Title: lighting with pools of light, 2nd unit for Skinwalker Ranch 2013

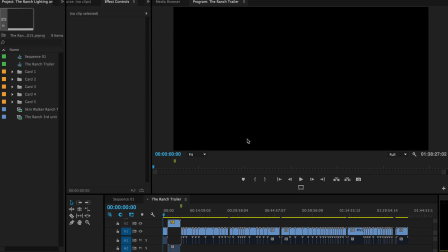0:00 Alright guys, welcome to this lovely screencast I have going on here of Premiere. I'm not showing you my face today because I just finished my cardio for tonight and I don't look good and nasty and stuff. So anyway, it's Friday, so I wanted to make sure I got a tutorial in.
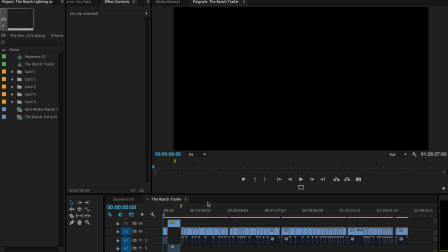0:18 Been trying hard to get back on the bandwagon with that. That being said, here is an old project.
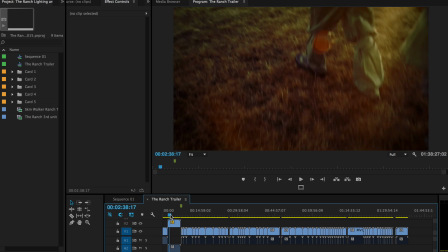0:24 This is from 2013. We did a film. We did a bunch of effects and other things for a film called Skinwalker Ranch 2013.
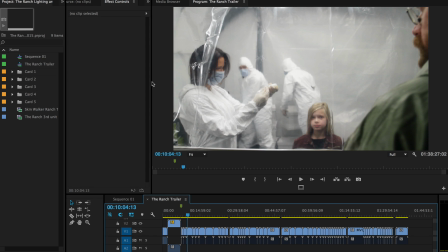0:34 And it's a kind of a found footage documentary horror film it's about some pretty popular stories around Utah and things like that.
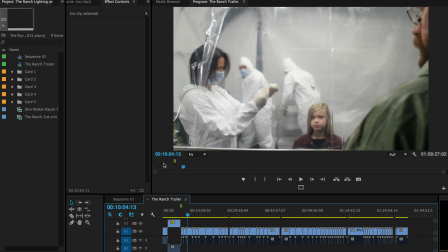0:46 So anyway, long story short, let's talk about the sequence I want to talk about, because what I did specifically for this show, my studio did the visual effects for it.
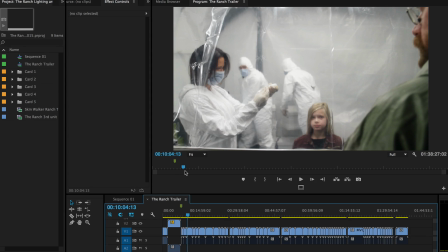0:59 So my partner did an awesome job with the visual effects. There were some trying circumstances with some of the technicalities of shooting. Whenever you're shooting found footage, people like to move the camera around a lot, and that can have some tracking issues. Whatever. Long story short, it was one of those projects to learn a lot from.
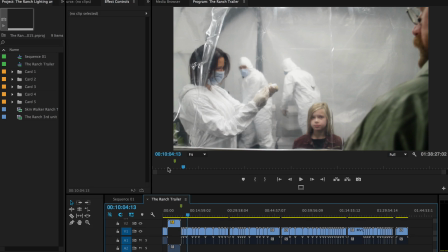1:18 Also, like I said, what I particularly did for it was this intro sequence.
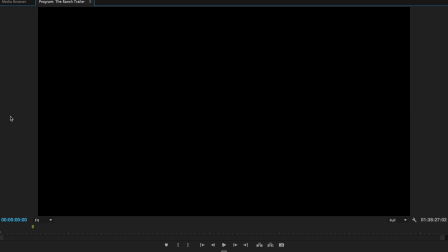1:23 Well, let's just look at the trailer real quick. So they have in the trailer, the sequence is right at the beginning. So this is a found footage.
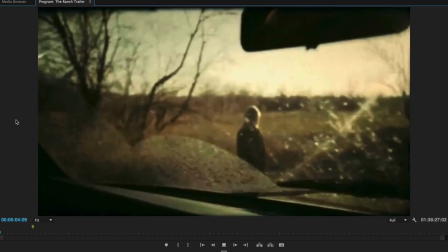1:31 This is supposed to be 1973.
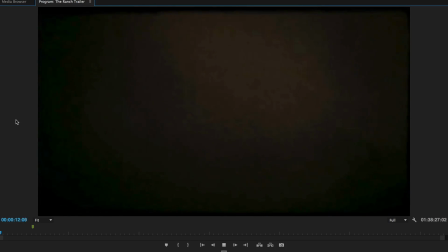1:36 Obviously heavily filtered to make it look like it's old school 8mm found footage film, or archival footage.
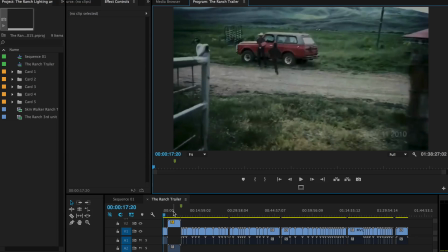1:45 And then it goes into talking about the show. But that's the sequence that I shot, and the full sequence for that's actually in the movie somewhere, where they find this footage. This old researchers had put together about the thing. Anyway, I'm going to let you watch the movie if you want to watch it. But let's just talk about the sequence.
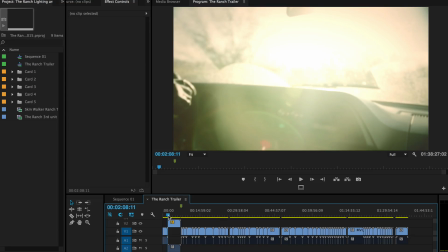2:04 So we shot this sequence right here. I'm going to play this because this is the graded,
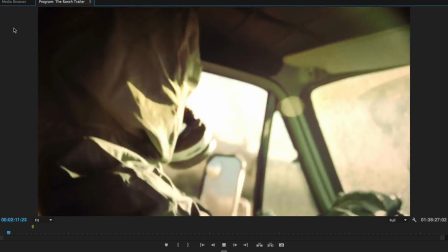2:12 unfiltered to make it look old film. But this is just a nice little bit of a grade on the footage.
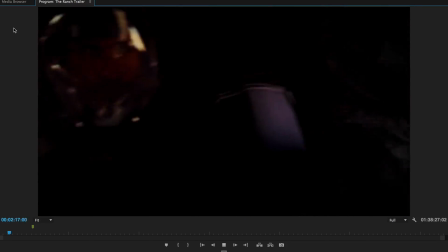2:17 We shot this in 2 days in a field. It was pretty darn cold.
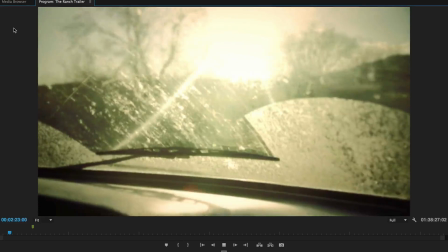2:22 I think it was in November or October or something. I just remember it being really, really cold. But we shot this on the 7D.
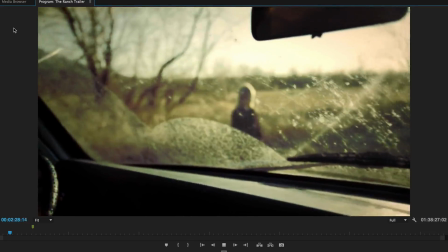2:30 I think I had my Tameron
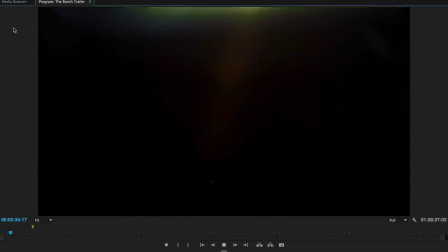2:34 18 to 55 zoom 2.8 and with an ND filter on the front, variable ND.
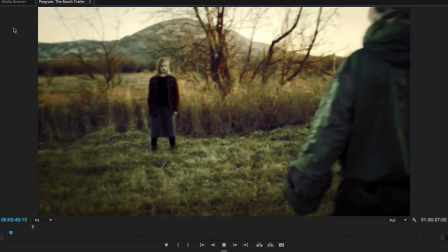2:40 And there was a couple times I had to pull the ND going from that van you saw going out the window so you could see
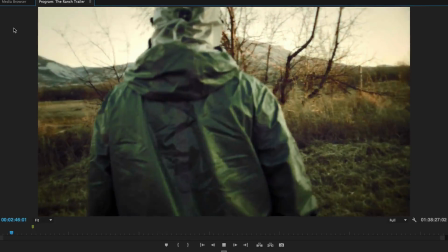2:47 the exposure was good going both ways.
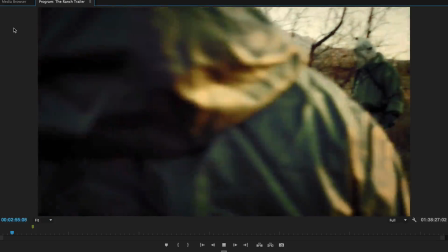2:54 Alright, so the whole point of this is this girl has some kind of thing wrong with her, and they're going to test her out.
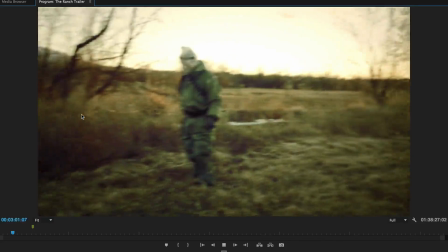3:01 But this is one of my favorite sequences, mostly because look at that wonderful, wonderful sun.
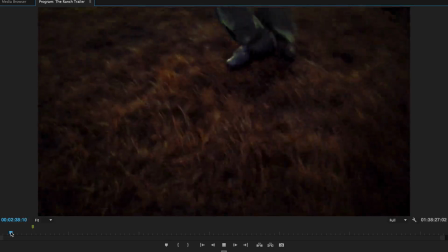3:06 Now, this is one of those times as a DP, you got to remember that you know what the light's doing, or you should be aware what the light's doing, because this scene was supposed to be
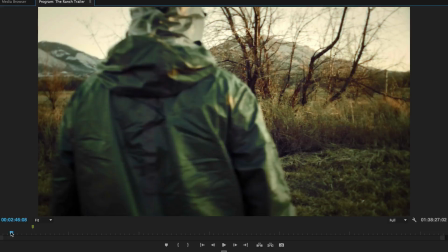3:16 at nighttime, and they were waiting around for the night. And I said, guys, you know what? Let's just try it right now, because this sun's going to look awesome.
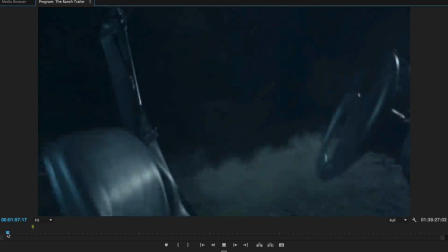3:24 This golden hour. Oh, there we go. Come on.
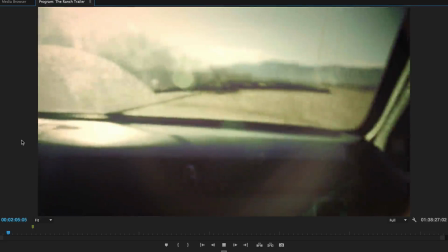3:30 Super amazing look as you go through here. So you can see we have the lens flares coming in, look really super cool.
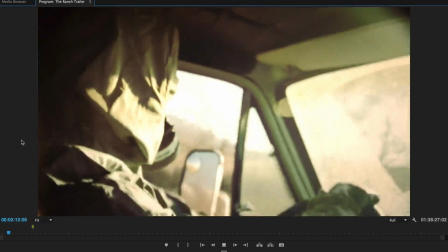3:38 This is all obviously in camera. The light, and this isn't a very severe grade either.
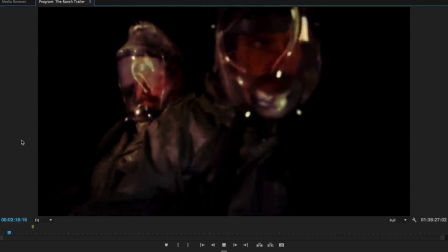3:44 This is just a little bit of tweaks of the colors for warmth. There you go. I'm pulling the ND right here with my finger as I'm pulling focus at the same time.
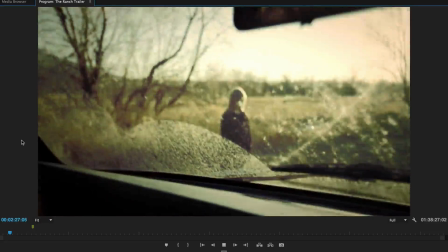3:52 So you pull up to the girl. This is supposed to be really really handheld, really raw, just like researchers in the field documenting what they're doing.
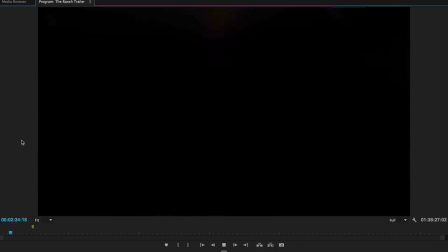4:01 So on purpose, we're jump cutting, and I think I'm pointing on the ground on purpose as we get out.